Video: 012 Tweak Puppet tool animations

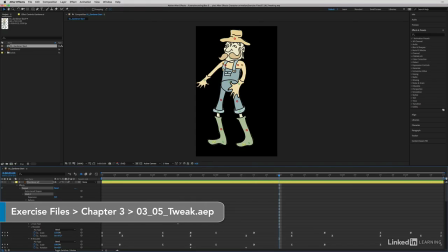I thought I'd share some of the ways that I've tweaked this project just to improve it.
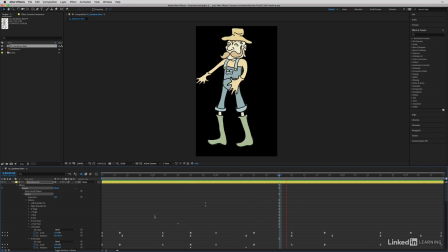Let's play the animation so you can have a look at it. You'll notice that I've added a little bit more character to it in the movements, and I've done this in various ways. If we move down to the timeline here and focus on that for a second, if I hit the accent key,
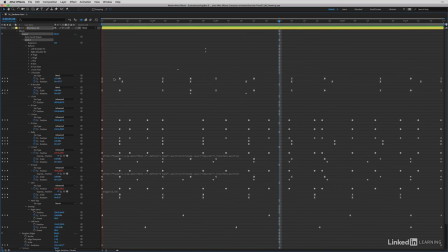you can see all the keyframes, and you can see there's various eased keyframes, held keyframes, also auto Bezier keyframes to change the type of movement. And it's hard to see by looking at the keyframes what's been done, so I usually find that looking at the graph editor is a better way.
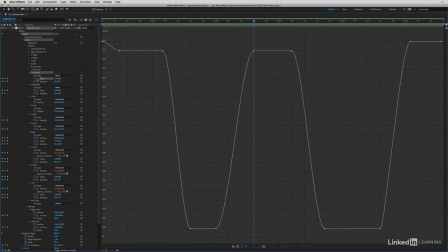If we have a look at the scale value of the shoulder, you can see I've added a little bit of scale in there so it scales up and down.
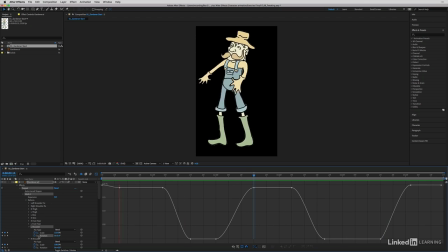And I've also put a little bit of rotation in there, so there's the scale and the rotation of the shoulders. You've noticed I've made the transitions quite soft as well. So rather than having harsh linear keyframes, I've created soft graph shapes in there.
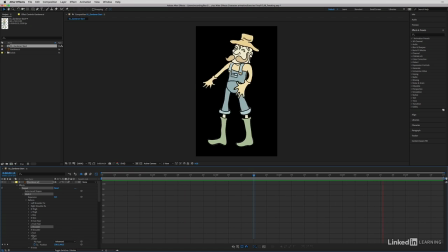And then if we scroll down and have a look at some others. So here we've got the knee animation. To make things soft, all I've done is selected the keyframes and then converted them to Auto Bezier, which is this button here.
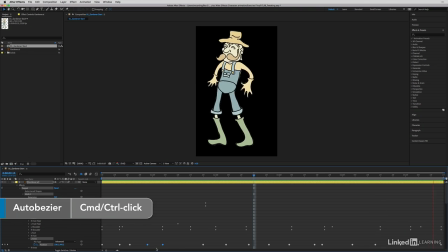If you want to do that in this view, you just command click on the keyframes to make them Auto Bezier. And that will find the smoothest way to get from one value to another. So it's a really good keyframe type to use if you want something to smoothly change.
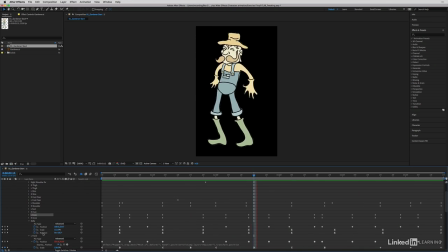So for example, if I wanted the belly keyframes to change more smoothly, select them all by clicking on the word position and then command click to change them to Auto Bezier. Now I've also put a scale and rotation in there and I've eased those. So I wanted to kind of have a slight hold there, so those are eased.
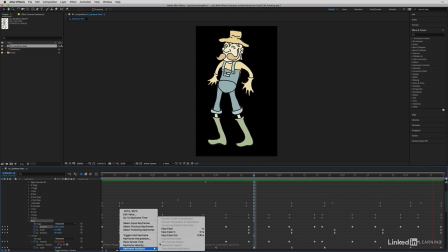So using these different keyframe types can really change the animation.
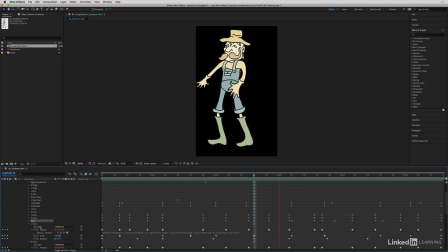Now if you want something to hold for a couple of seconds, for example the hand here, the scale value holds here. If we have a look at that on the graph editor, let's just switch scale on. Okay, so you'll see that it's holding between these 2 points. Wherever I've got a hold, what I want to do is toggle hold the first keyframe.
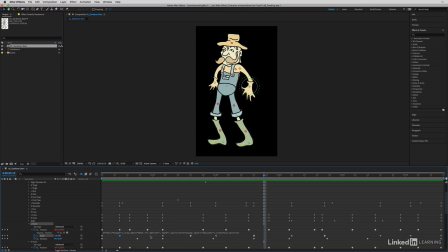So you right click and choose toggle hold, and that will just save it from accidentally moving or drifting between keyframes. So that's tweaked as well. And then finally down at the bottom here, you'll see that I've added some effects.
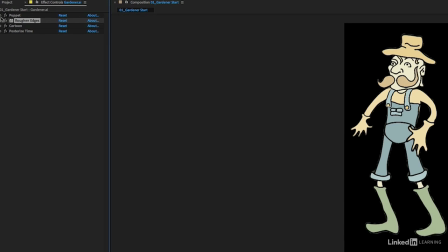And if we have a look up here in the effect control panel, you see I've got roughen edges on there. So let's switch off these so you can just see, which just gives us a little bit of movement on the edges.
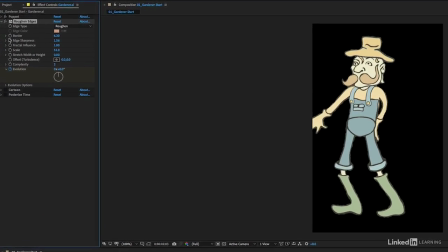And then I've got the cartoon effect on there to make it look more kind of hand-drawn look.
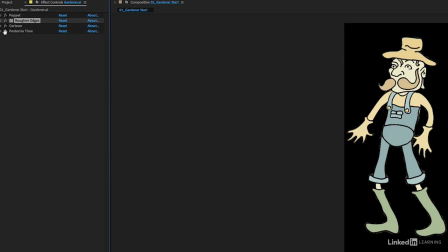And then I've added posterize time, which just gives it a more kind of frame-based animation look.
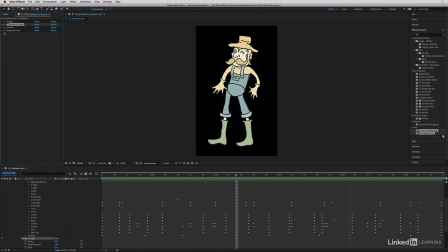So have a think about using effects to tweak the animation and use the different keyframe interpolation types to really customize the timing of the animation.